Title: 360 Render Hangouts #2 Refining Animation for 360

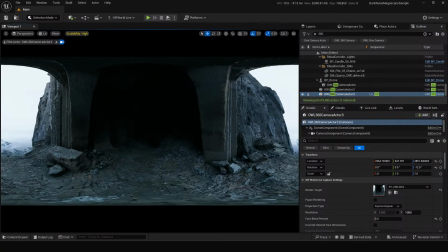[20:43]
Yeah, we can totally use the equirectangular output preview,
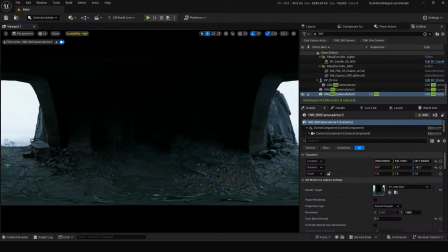[20:46]
but it's not going to give you an exact sense of how high off the ground you are.
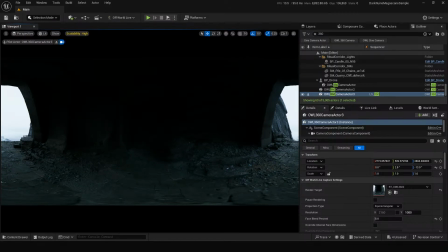[20:52]
It's actually really hard to tell. So using that NDI output again is just incredibly useful to make all the difference for your kind of
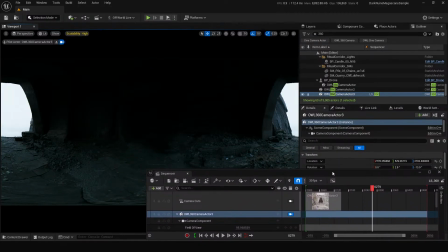[21:03]
keyframing, for your sequencing, for your animation.
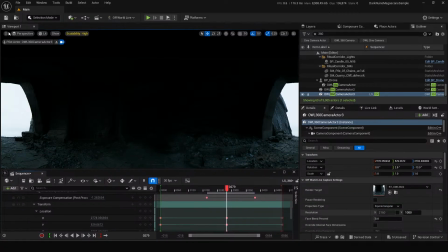[21:12]
So essentially that's the crux of it, really singing the praises of this NDI output preview.
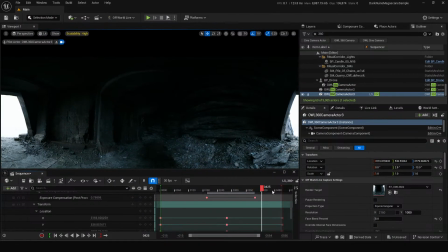[21:20]
I think it's incredibly useful.
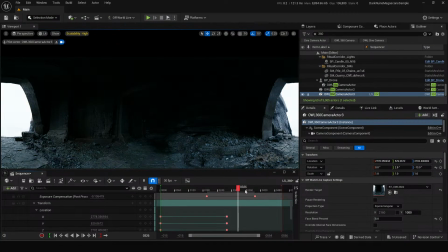[21:24]
But what we could look into is just say we've made it into
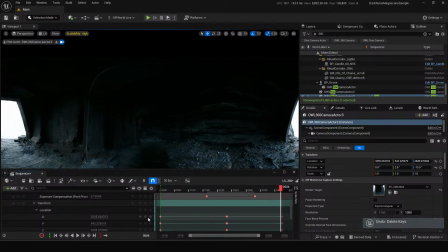[21:32]
sorry, let's figure out a better way to control this height.
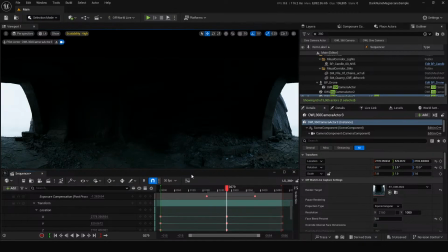[21:37]
So let's say that this is the correct height now. We know what height we're working at. I'm actually gonna
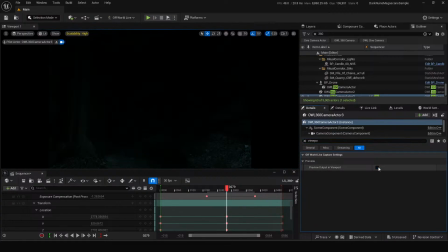[21:47]
pause this again, go back to the viewport rendering.
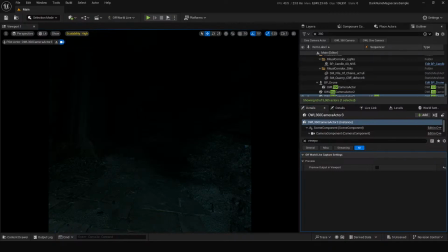[21:55]
I'll just raise the exposure a little bit just for the sake of this. Oh, sorry.
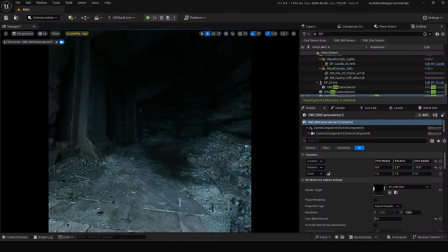[22:01]
Just for the sake of this preview, let's work at this kind of exposure because we're talking about height now.
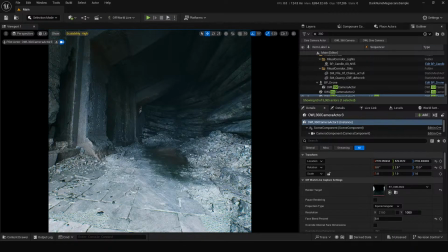[22:13]
That would do.
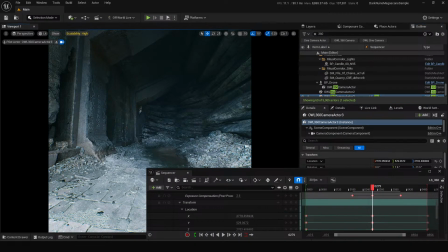[22:18]
Okay, so we know this is the right height. We want it to be looking forward.
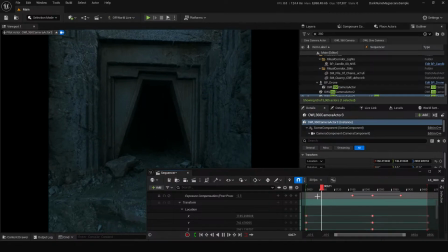[22:26]
Go back to here. I mean, like coming down in, like we're sort of floating in the air, so coming down to ground level, that kind of makes sense.
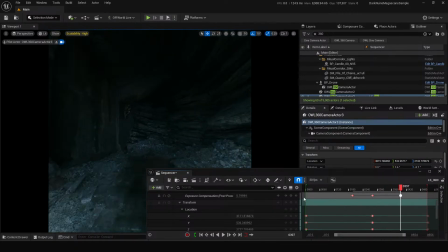[22:36]
As we get to here, we've still got that higher kind of keyframe.
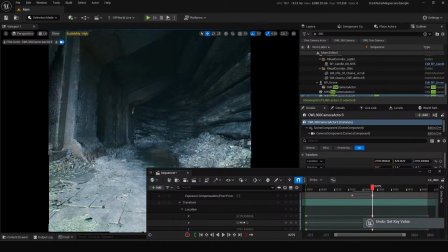[22:43]
So we can just figure out what our height keyframe is, which was this Z value.
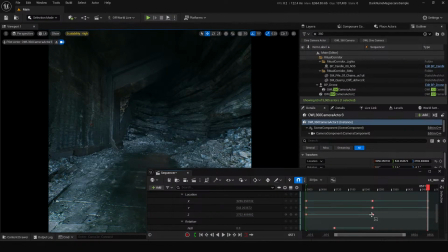[22:49]
We can kind of delete that, or we can copy the keyframe over, which will have the same effect.
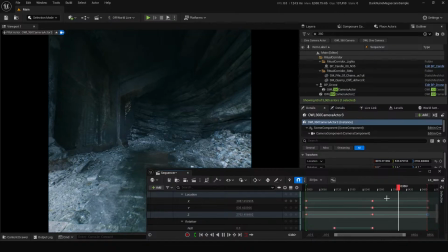[22:56]
So now we know we're like working at consistent height, and it's kind of realistic, feels like you're, walking.
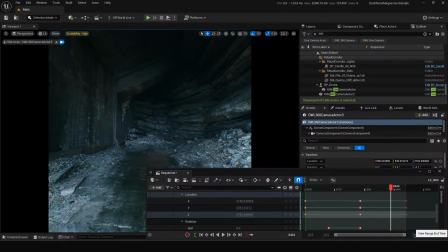[23:04]
So let's move this up to like 1200. Let's say we're getting towards,
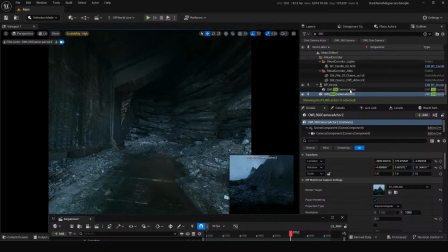[23:15]
let me just unpause, let me just pause this again. Okay.
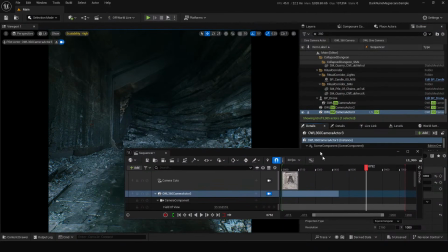[23:26]
So remembering to pause this render target really helps because then you can work at a nice FPS.
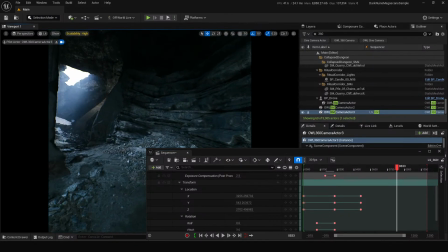[23:35]
So let's carry this all the way through to here and say we've got like a corner coming up.
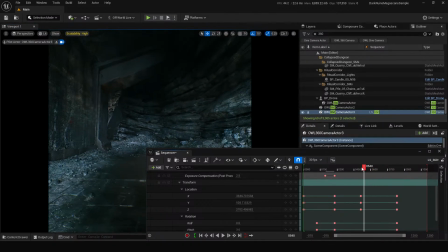[23:41]
So corners can be kind of tricky in VR because, like we said, due to the kind of the fact that the viewer wants to be turning their head themselves,
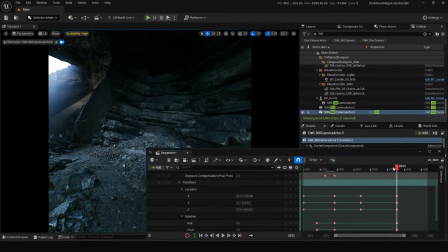[23:55]
the actual head turns that you kind of force need to be kind of subtle, not too much. I'm just noticing a bit of drift there to the right, so
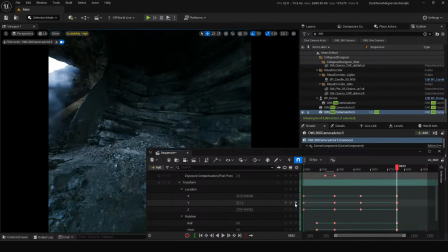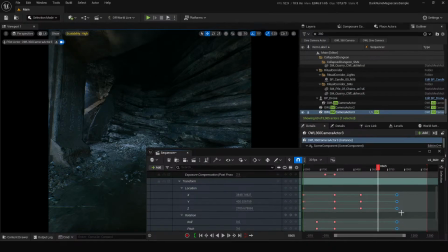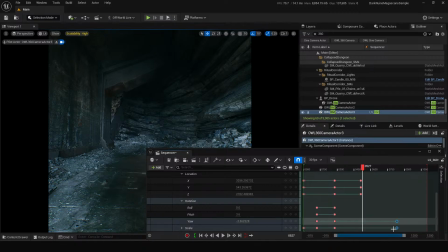[24:22]
so it might be this keyframe as well.
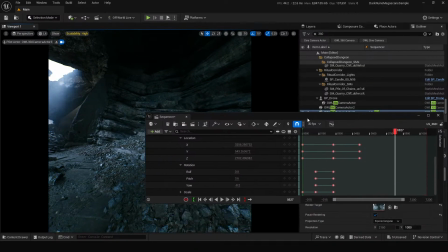[24:30]
I follow that line as accurately as possible. And we'll just do location only.
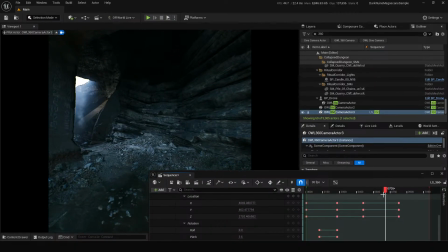[24:41]
Cool, so that's feeling okay. So yeah, like minimizing the rotation is really key.
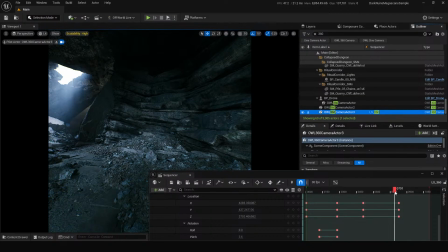[24:48]
Again, just to stop having a nauseating effect on the viewer as much as anything.